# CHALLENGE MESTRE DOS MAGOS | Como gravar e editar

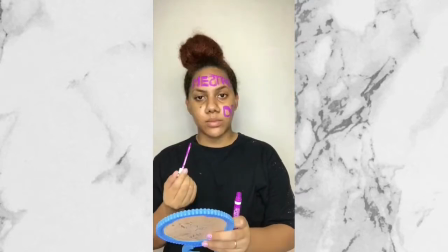[4:18]
Agora já é a próxima parte Toda vez que eu acho que deu certo Já vou seguindo em frente Aí eu deixo o celular
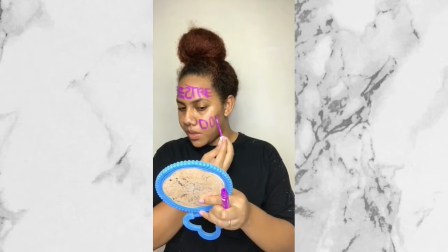[4:23]
gravando Faço a maquiagem no rosto E continuo no processo do challenge Eu sou o mestre dos
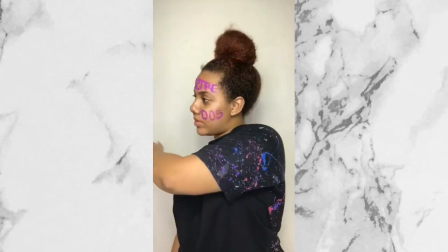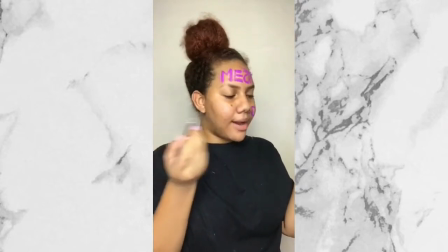[4:36]
O mago Ela faz tipo um chapéu de mago e bruxa, sabe? Tô olhando ali
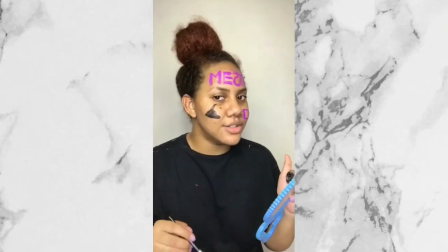[4:46]
Gente
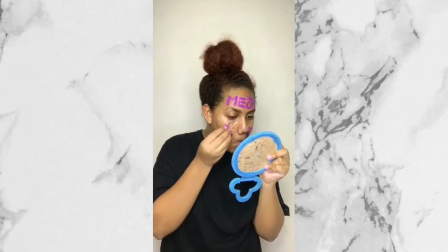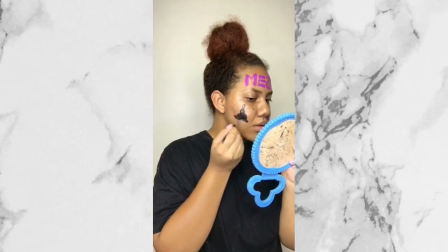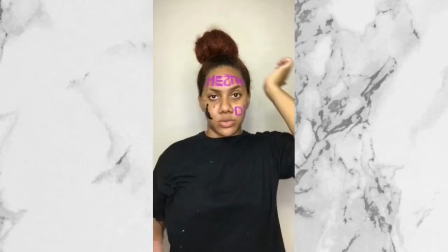[4:59]
Essa parte, minha gente Eu repeti por diversas vezes Eu deixei apenas esse take aí pra vocês,
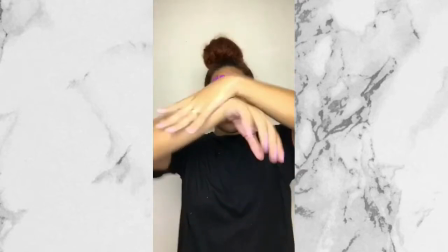[5:04]
mas eu fiz muitas, muitas vezes, por conta que se eu errasse,
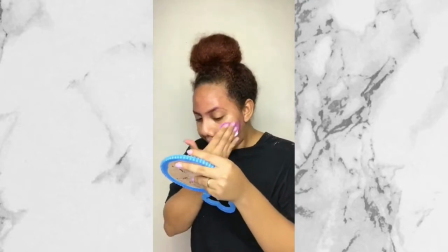[5:09]
né e eu tivesse tirado a maquiagem eu tinha que escrever tudo de novo então eu não queria que tivesse nenhuma alteração da letra,
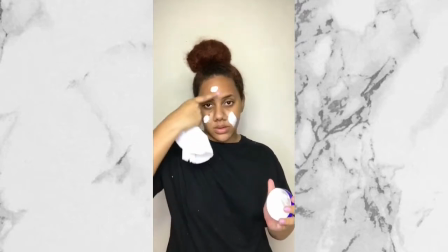[5:16]
do jeito enfim, aí por isso que eu fiz tudo certinho, e agora eu já vou começar a colar a máscara
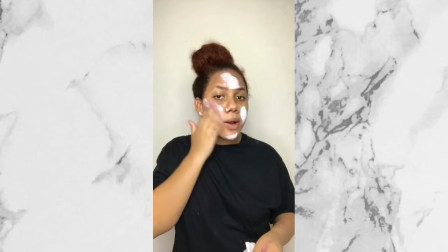[5:23]
tô passando esse hidratante só pra colar, porque ele não é recomendado pra rosto viu minha gente,
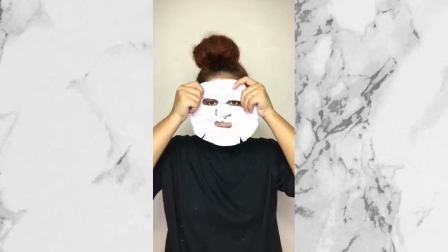[5:28]
ele é muito grosso Uh, o best dos maus tá diferente Uh
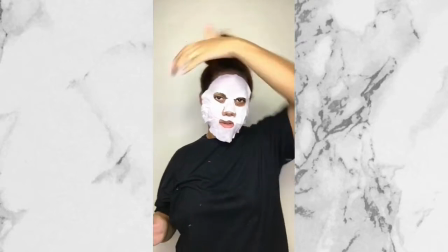[5:38]
Essa parte foi a mais tranquila, gente Porque eu só precisava fazer a coreografia com a máscara no rosto Porque já tava no finalzinho,
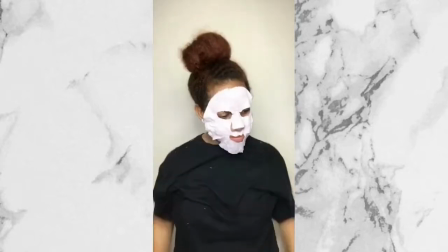[5:44]
né? Como eu adaptei o challenge Ficou bem mais fácil pra mim Fiz essa parte, foi mais simples, né?
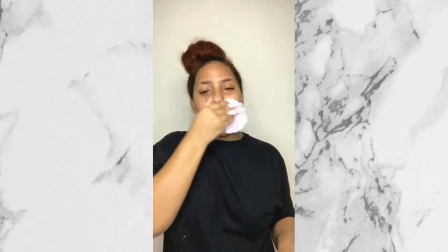[5:51]
Tirei aqui com a própria máscara Aí agora eu vou fazer só um takezinho Tipo, da mão subindo, sabe?
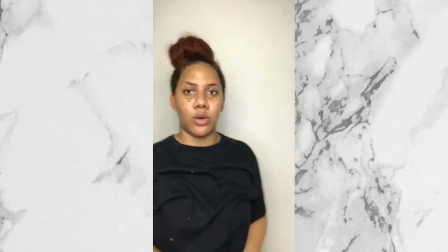[5:58]
Pra dar o efeito de que quando eu fiz assim Eu desapareci
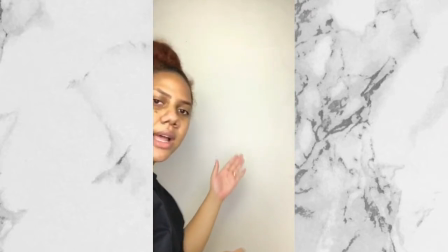[6:02]
Eu só faço assim, minha gente Eu saio de cena, deixo só a parede branca Aí eu vou ficar fazendo assim com a mão
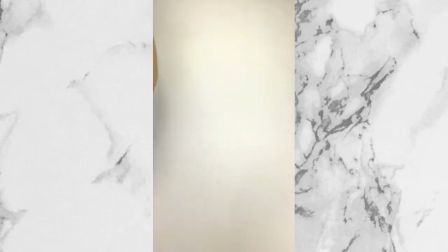[6:09]
Ó, tá vendo?
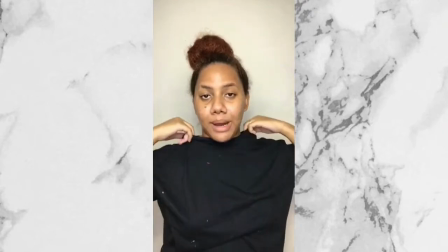[6:16]
Pronto, é isso É o que eu vou fazer, né? Vou dar um grau aqui em mim, me arrumar todinha Pra gravar a última parte com vocês E editar tudo pra
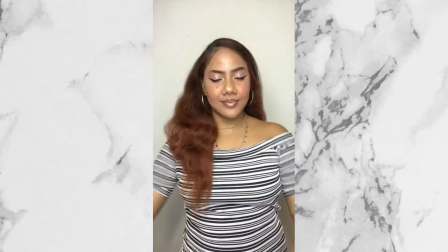[6:25]
vocês Verem como é que funciona Do nada eu de cabelo liso Gente,
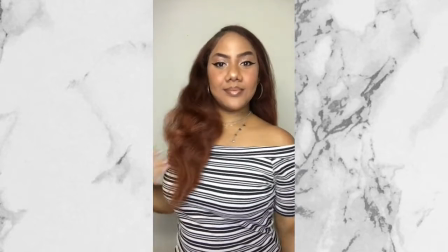[6:31]
quem foi que assistiu aí O vídeo que eu alisei meu cabelo com a escova secadora Não ficou um dos melhores
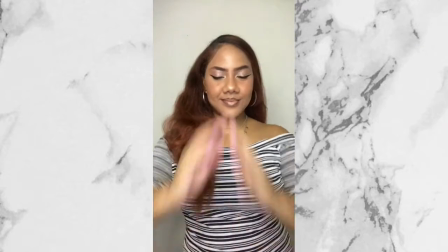[6:36]
resultados Mas eu queria registrar esse momento gravando o challenge, né? Aí eu aproveitei esse challenge do Mestre dos Magos Pra mostrar o resultado final E pronto,
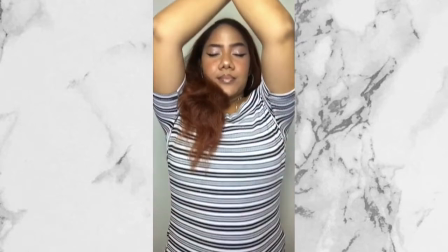[6:44]
minha gente Essa parte final é bem simples Eu só fico tentando mostrar que eu tô como se tivesse descendo,
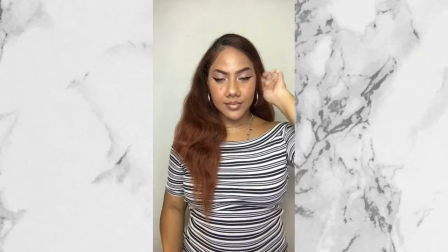[6:50]
sabe? Tipo, caindo assim Aí eu faço esse movimento Depois eu faço os takes, né?
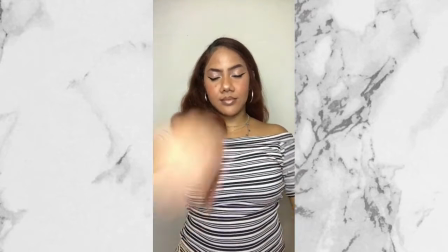[6:56]
Mostrando a make, mostrando o cabelo E vamos embora pra edição Vocês vão ver agora todo o processo,
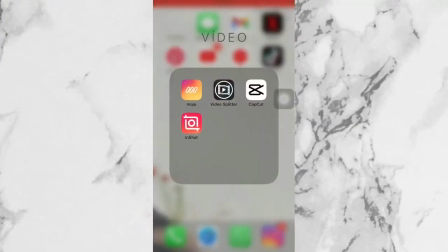[7:03]
como é que acontece Sem nenhum segredo, vocês sabem que eu faço a minha edição pelo InShot,
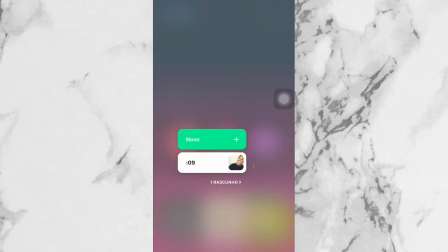[7:09]
né? Tô utilizando também muito CapCut, mas como eu falei no início do vídeo, fica da escolha de vocês.
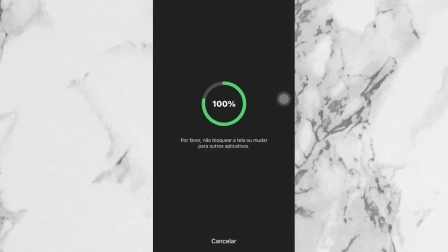[7:14]
E eu prefiro editar todos os cortes no InShot ainda, entendeu?
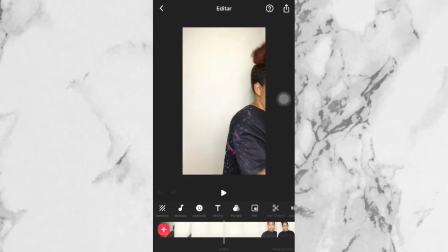[7:20]
Então, seleciono o vídeo bem grandão, como vocês viram, tem 37 minutos, minha gente.
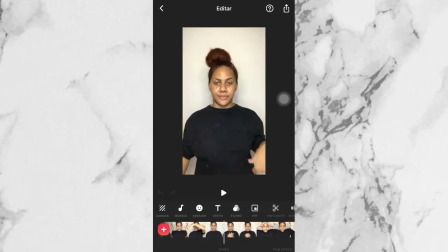[7:27]
Porque ao mesmo tempo que eu tava ensinando pra vocês, eu tava gravando o challenge, beleza? Então, para começar tudo, eu vou à procura do início, né?
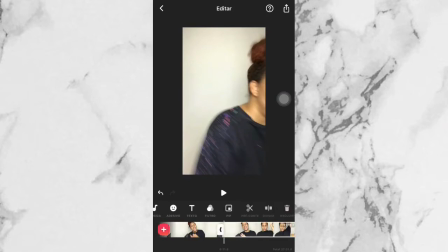[7:37]
Que é a parte que eu começo o challenge. Quando eu encontro, eu seleciono o vídeo, clico em dividir e vou excluir aquela parte que eu estava conversando com vocês.
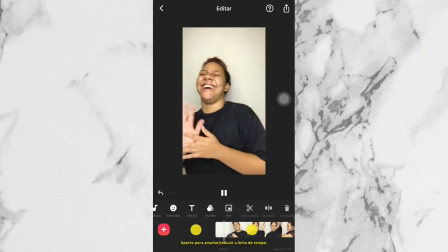[7:45]
Beleza? Só excluir e aí eu vou ter o início do challenge. Agora chegou a parte que vai começar toda a transformação. Quando eu aponto para cima, eu sou,
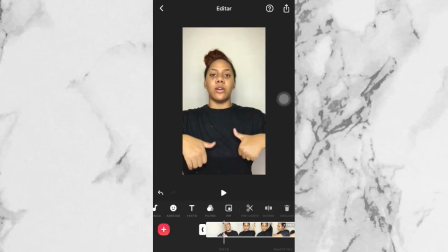[7:58]
eu já vou selecionar o vídeo e clicar em dividir quando esse dedo estiver mais para perto do meu rosto, beleza?
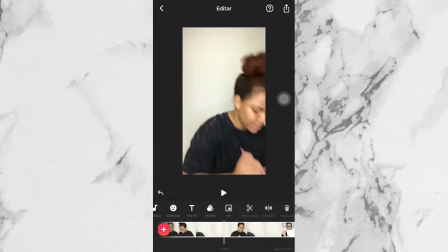[8:06]
Como vocês estão vendo aí E eu vou à procura já da parte que eu estou com eu sou escrito na testa, beleza?